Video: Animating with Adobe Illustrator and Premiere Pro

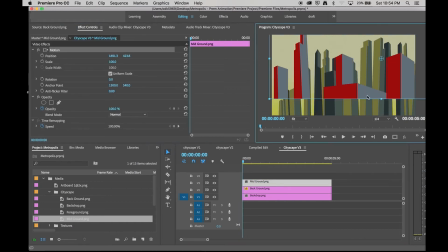[21:00]
I would then repeat the process. This is midground, so elements that are closer to our viewer. So closer elements would move faster.
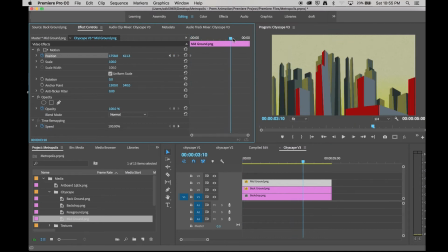So
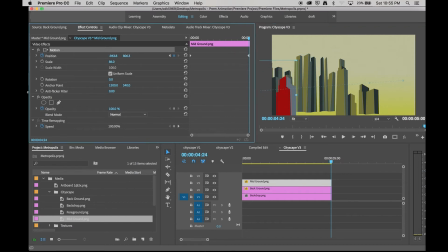[21:32]
they would still be closer to the camera, so the scaling might be less.
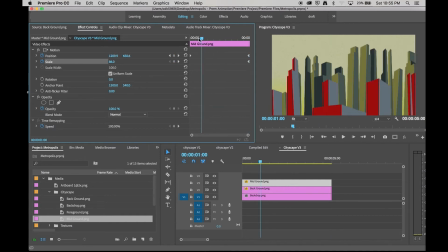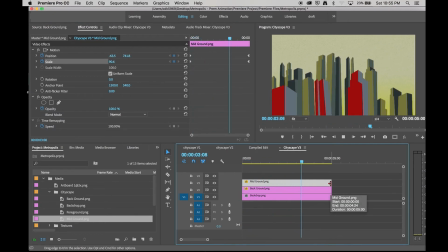[21:47]
And I can start to build up layers and density.
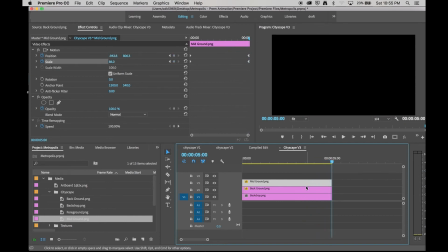[21:57]
A little trick.
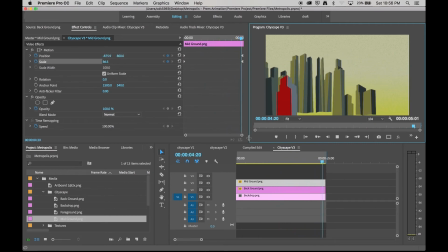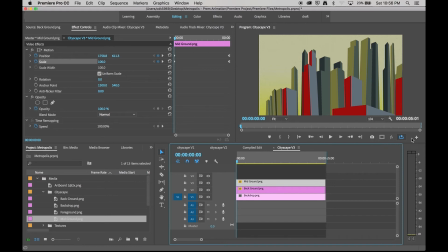[22:23]
A little trick here. On our transport controls, if you press the plus button, you get other controls you can bring in.
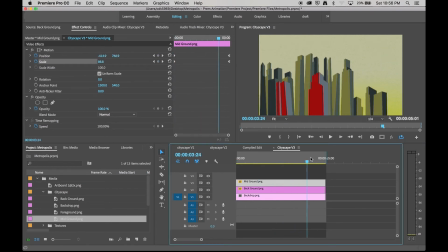[22:34]
And you'll find there's this loop control. And if you go to the end of a clip and press O for out, turn on looping, then it'll loop from the start to the end of that out point.
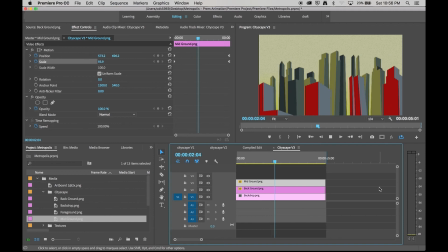[22:49]
This is particularly useful when we're dealing with animation because you're going to be making minute changes and then you have to watch over it again and again and decide if that has made a positive or negative difference. Now I might quite like the motion here, but these elements are very clean.
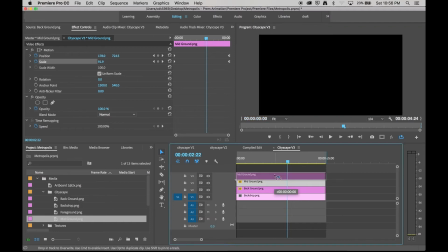[23:09]
So I might want to add a bit of texture.
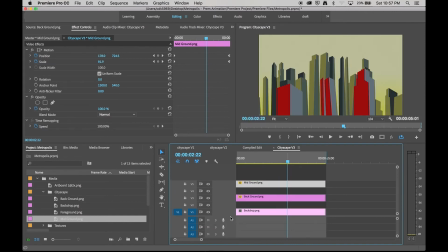[23:13]
So I'm going to space these elements out on my timeline and I'm going to bring in some textures.
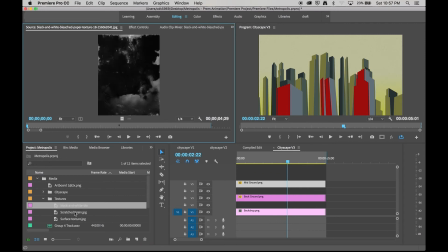[23:22]
I'm going to start with this one here. I'm going to bring it in
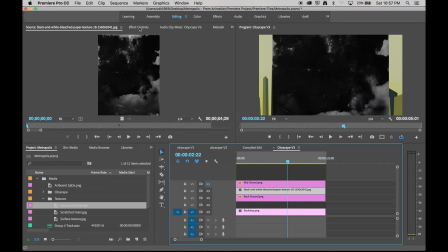[23:30]
and I'm going to go to my effect controls.
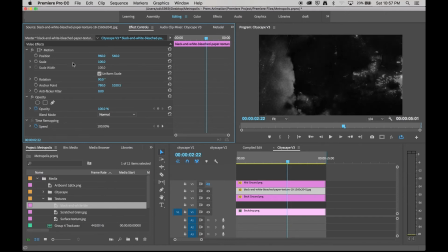[23:33]
I'm going to rotate this by 90 degrees, turning it on its side, and I'm going to scale it so that it fills my frame. Now this is a monochromatic image, which is perfect for blend modes.
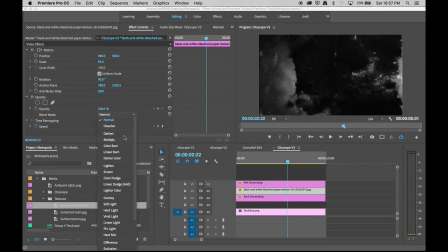[23:50]
For example, if I suggest darken, I can then have a really dense smog that only parts of the buildings are visible through. If I suggest lighten,
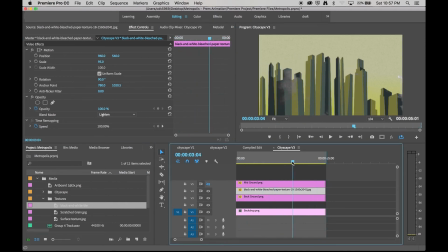[24:03]
I can do the opposite and only have elements of that smog revealed by darker parts of the layers below. So by adjusting my blend modes, I can start to build visual texture.
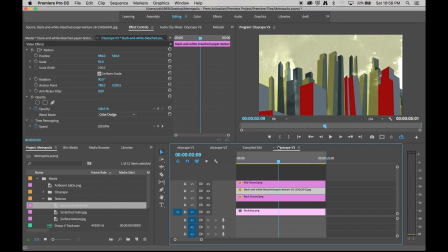[24:21]
It also again helps to suggest depth by placing texture between visual elements. There would be smog and atmospherics, smoke in between things, so things further in the distance would be paler than things in the foreground, for example.
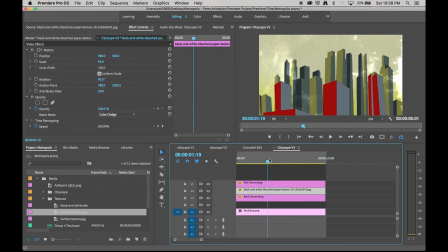[24:41]
I can also obviously keyframe any movement of this smog, so it's not just static visual texture, but suggesting that it's real atmospherics present in the environment.